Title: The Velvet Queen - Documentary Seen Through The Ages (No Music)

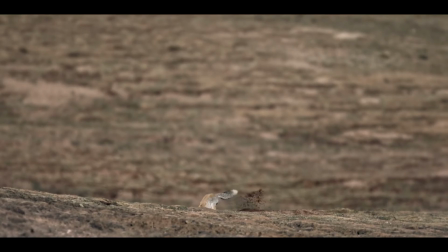(8:06)
These views represent a sort of primal exchange and encounter contained in the act of looking,
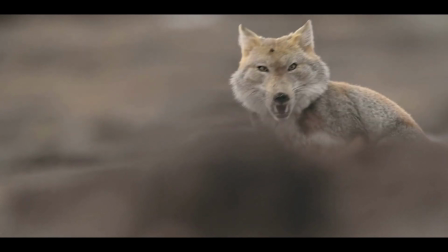(8:12)
with all its possible scenarios of dominance, curiosity, seduction, objectification, and even identification.
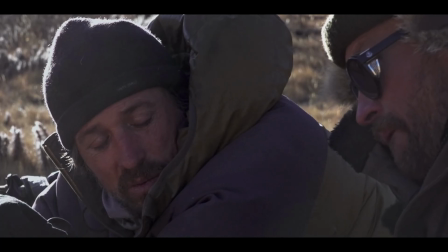(8:21)
The Velvet Queen isn't merely factual, and not so much to say an explanatory piece of documentary,
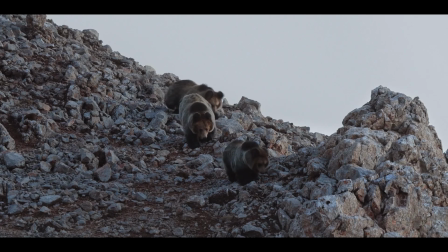(8:28)
usually seen within wildlife documentaries.
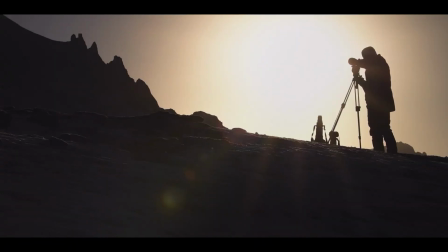(8:31)
The directors are using a poetic mode seen throughout the experimental or avant-garde scene in documentary films,
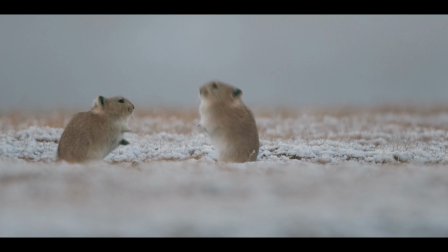(8:39)
as stated in Nichols. The Velvet Queen transfers the poetic means of a film through the animals that the photographer captures,
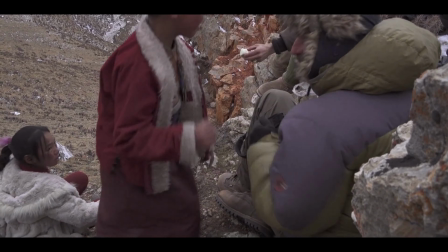(8:48)
but also the filming that is captured.
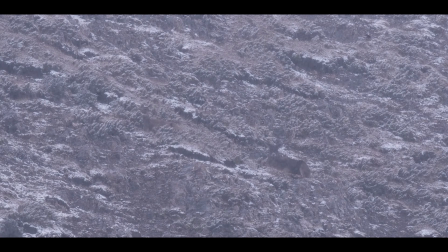(8:53)
The writer, on the other hand, describes his experiences and compares them to his inner conflicts,
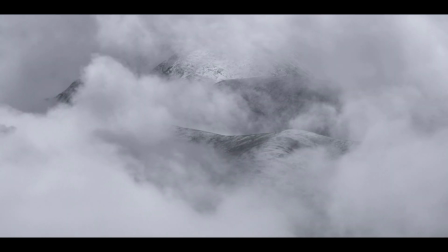(8:58)
hearing the thoughts of the writer adds mysticism towards the film and makes it perhaps more spiritual than factual in the end.
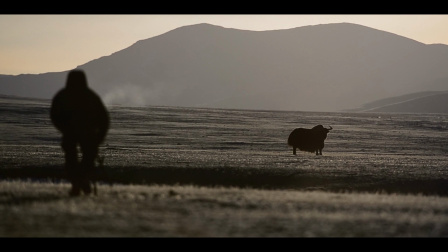(9:07) C'était des totems, envoyés par-delà les âges.
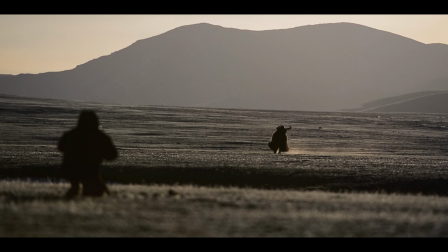(9:13) Ils étaient lourds, puissants,
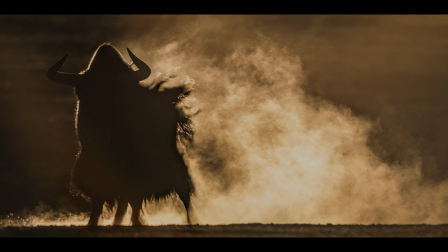(9:18) silencieux, immobiles, si peu modernes.
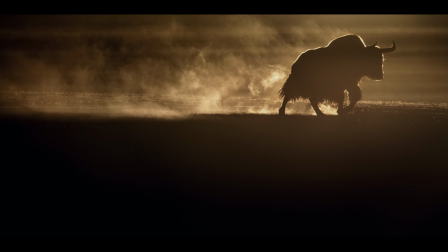(9:26) C'étaient les vaisseaux du temps arrêté. La préhistoire pleurait, et chacune de ses larmes était un yak.
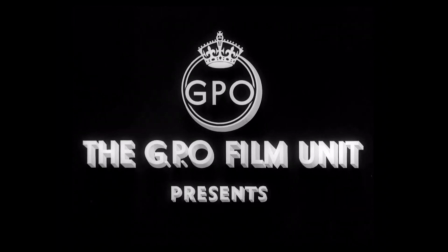(9:35)
This could be expressed equally as seen in Nightmare by Humphrey Jennings.
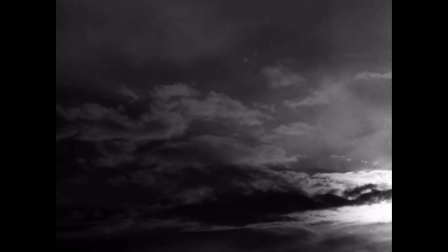(9:41)
The audience has revealed the animals that the photographer captures with the camera, but what enhances the experience of the audience are the writer's experiences.
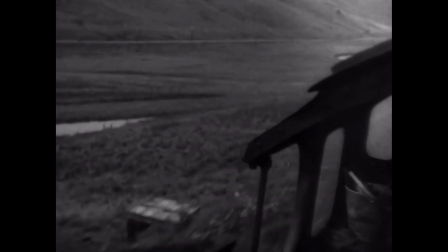(9:50)
The manner the animals affect the writer. which creates a broader meaning to the image itself within the film.
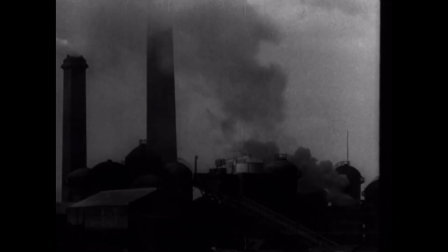(9:58)
To clearly state the poetic mode which is created are the words spoken by the writer and the images captured by the photographer.
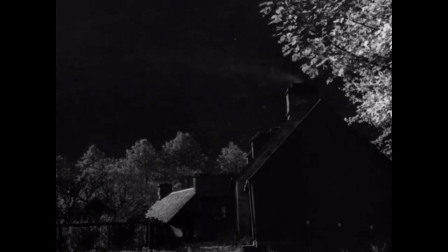(10:07)
Combining both image with words is something that has been seen in documentary.
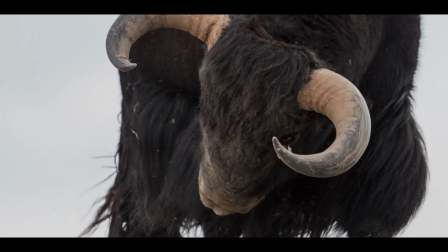(10:12)
The writer's words describing the yacht clearly showcase the poetic side of the film,
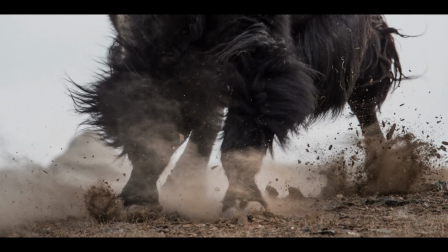(10:17)
comparing the beast as modern, almost describing as an immortal engine.
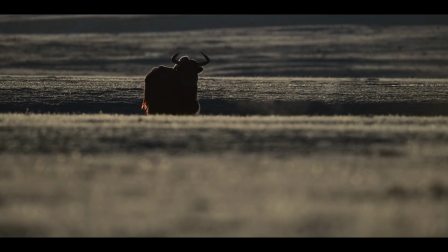(10:22)
Yet to emphasize the importance of the animal within the film to convey the inner person has been used.
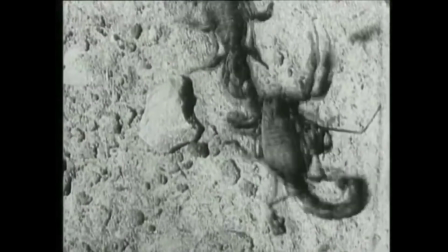(10:29)
For example, Luis Buñuel's El Hache d'Or, where the use of scorpions is used to describe people, and through this progression,
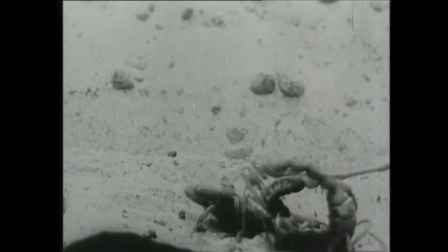(10:38)
the use of animals to enhance the film is imprinted within documentary to portray people and their actions.
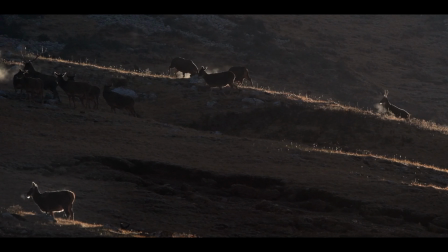(10:45)
To further emphasize my point, the colliding horns of deers, which is a shot seen time and time again in wildlife documentaries.
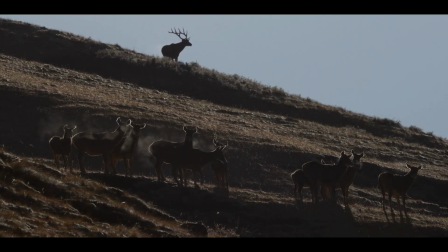(10:55)
Yet within The Velvet Queen, the film becomes more than just deers colliding.
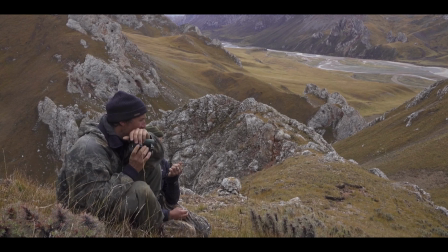(11:01)
It is the collision that the photographer has within himself and how he deals with coming back to civilization,
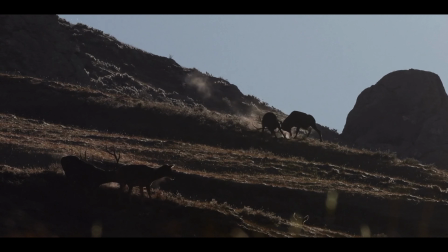(11:07)
and the deers clashing has a strong meaning behind them.
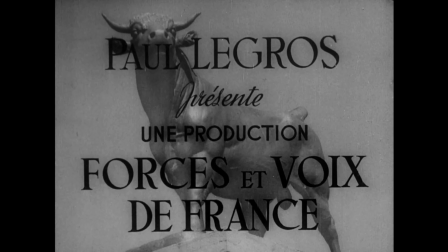(11:11)
This can be similarly addressed before in films such as The Blood of Beasts by George Frasu.
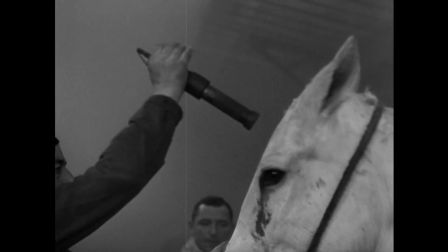(11:16)
The film can be interpreted as the daily life of man slaughtering cows and sheep, but it brings up bigger issues to the table.
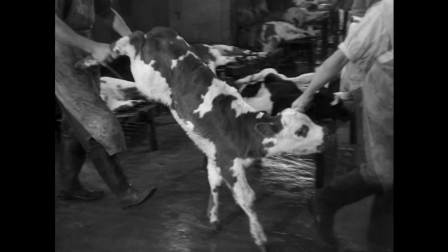(11:24)
There is a deeper meaning to the film. It could be the conflict within the director of coping with the atrocities that had happened all over Europe,
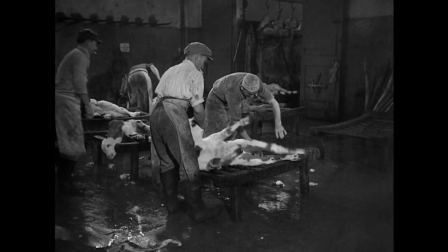(11:33)
such as the Second World War and the Holocaust.
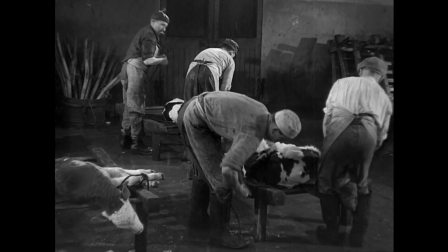(11:36)
And instead of making a feature film with a narrative, costume, sets to a film,
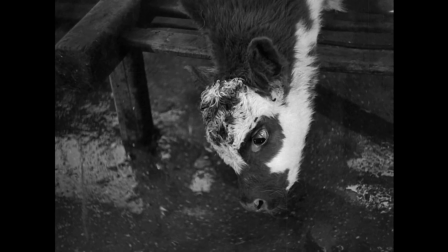(11:42)
his choice of using the slaughterhouse to depict the Holocaust are what have shaped documentaries to the core with such images.
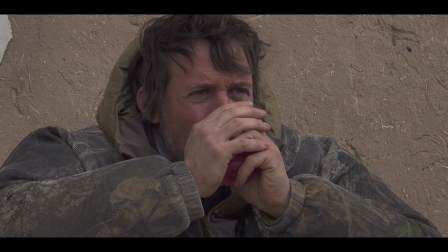(11:51)
Yet because cinema has evolved, Mounier brings dialogue to his film,
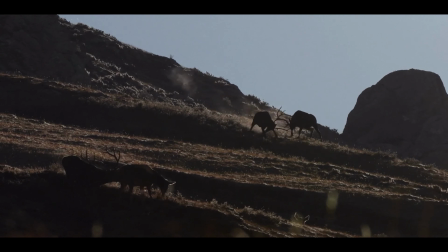(11:55)
and his difficulties merge with the clashing of the deers to convey his troubles.
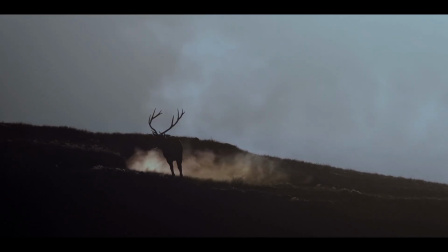(12:01)
The photographer decides to portray the beauty within our world and within Tibet, and not the ugliness as seen in Blood of the Beasts. Yet both films depict a deeper meaning.